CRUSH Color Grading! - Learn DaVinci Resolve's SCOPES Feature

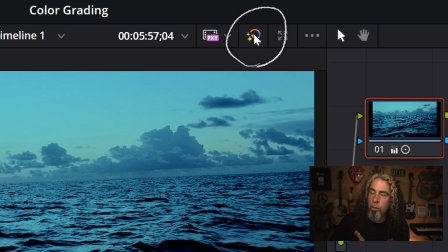(12:18)
Now, in the upper right, just above my preview window, I can actually turn off all of the color correction that I've added by just clicking this single icon.
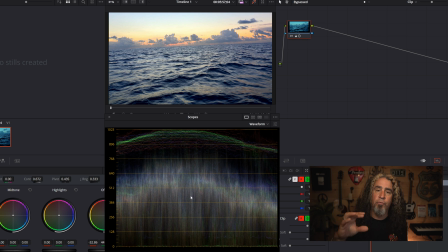(12:26)
And it also allows us to see the original scope view of the footage before I did any color grading. And even the lowest darks in this image are still quite elevated. It's a lot of mid-range and high tones up in here.
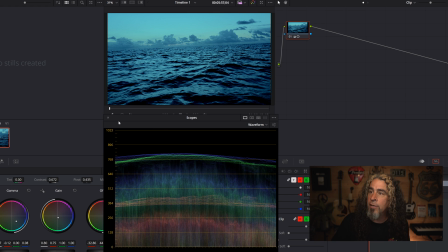(12:38)
I've done most of the color grading on this in the primary's color wheel section. And you'll see that what I did is the very lowest of lows.
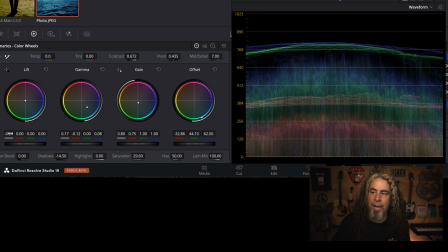(12:47)
I've dropped them quite a bit back. Here you can see that motion. When I left click and drag on the overall luminescence, which is that white bar to the left of the darkest colors,
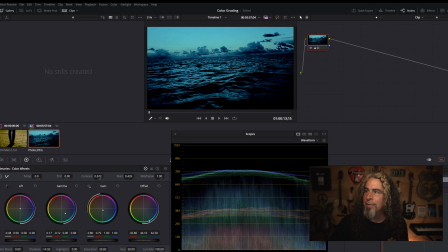(12:56)
the lift, you can see I've pulled those way down by dragging to the left. And it makes that footage much more ominous looking. The mids I've also modified. As I brought the darkest of darks down,
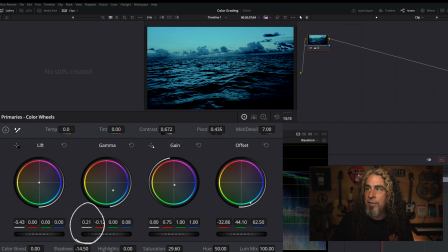(13:07)
I had to compensate that by opening up some of the mids to make it feel a little bit brighter so it still didn't become a super dark piece of footage. And the brights, you can see I've also lifted the top ceiling by left-clicking and dragging on the gain.
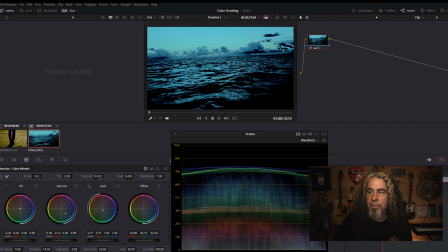(13:21)
That's the highest, brightest of the brights, and I've left-click, drag, bring that up just to bring a little more brightness into. The offset, you can see I've pulled the red way out of it. If I brought those back up, you'll see the sky starts getting more red.
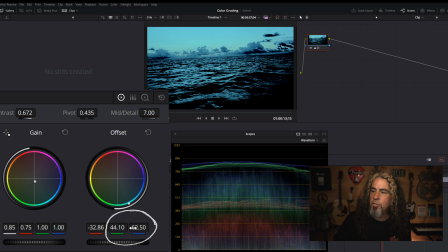(13:33)
There's more reflection of those reds and pinks into the ocean and the water. I also elevated the greens and blues in the overall master, the offset, because that really helped bring that feeling of darkness, those greens and blues, the cooler colors, forward.
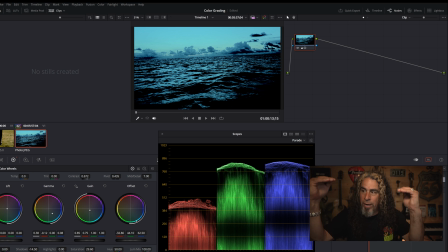(13:49)
Here's the parade scope. This is the one I use the most. You can see the reds are pulled way down and the greens and the blues are elevated.
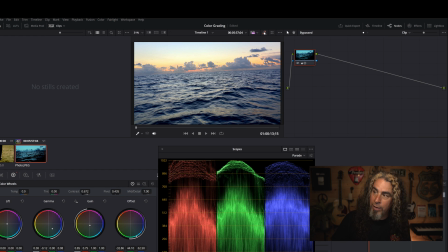(13:57)
If I go back to the original footage with no color grading, you can see it's much more balanced. Everything is filling up the entire scale. There's actually a lot less blue than there is reds and greens from the darkest to the lightest tones in this particular piece of footage.
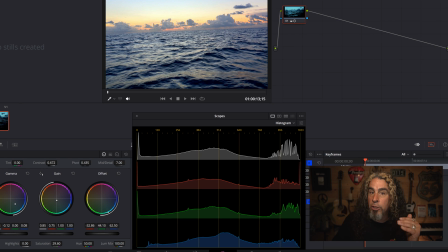(14:12)
If I look at the histogram, here is the original piece of footage before I did any color grading. Lots of light areas. See the luminosity in all of the reds and the greens and the blues?
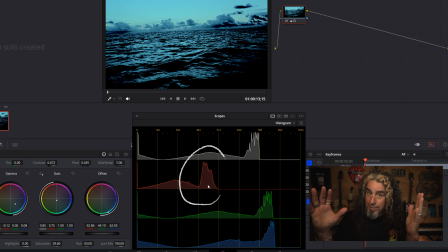(14:22)
You can see I pulled everything way back, especially the reds. And you can see that here if you're looking at it in the histogram scope. We're looking at the exact same information just in different ways. And whichever one makes sense to you, use that scope. Use more than one scope. Use them in combination to better understand what's going on in your footage so you don't overcorrect and make something too dark or too light and this can help you decide what the right move is.
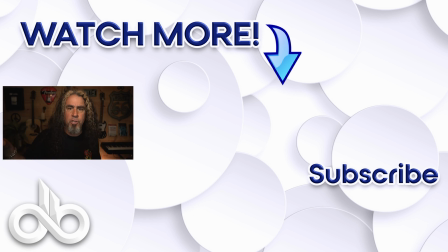(14:50)
If you have any questions about any of these color scopes, please ask me in the comments below. And if you want to learn more about how to use DaVinci Resolve to edit your YouTube videos, click on the video that I have on screen now or the ones that I'll link down below. Peace.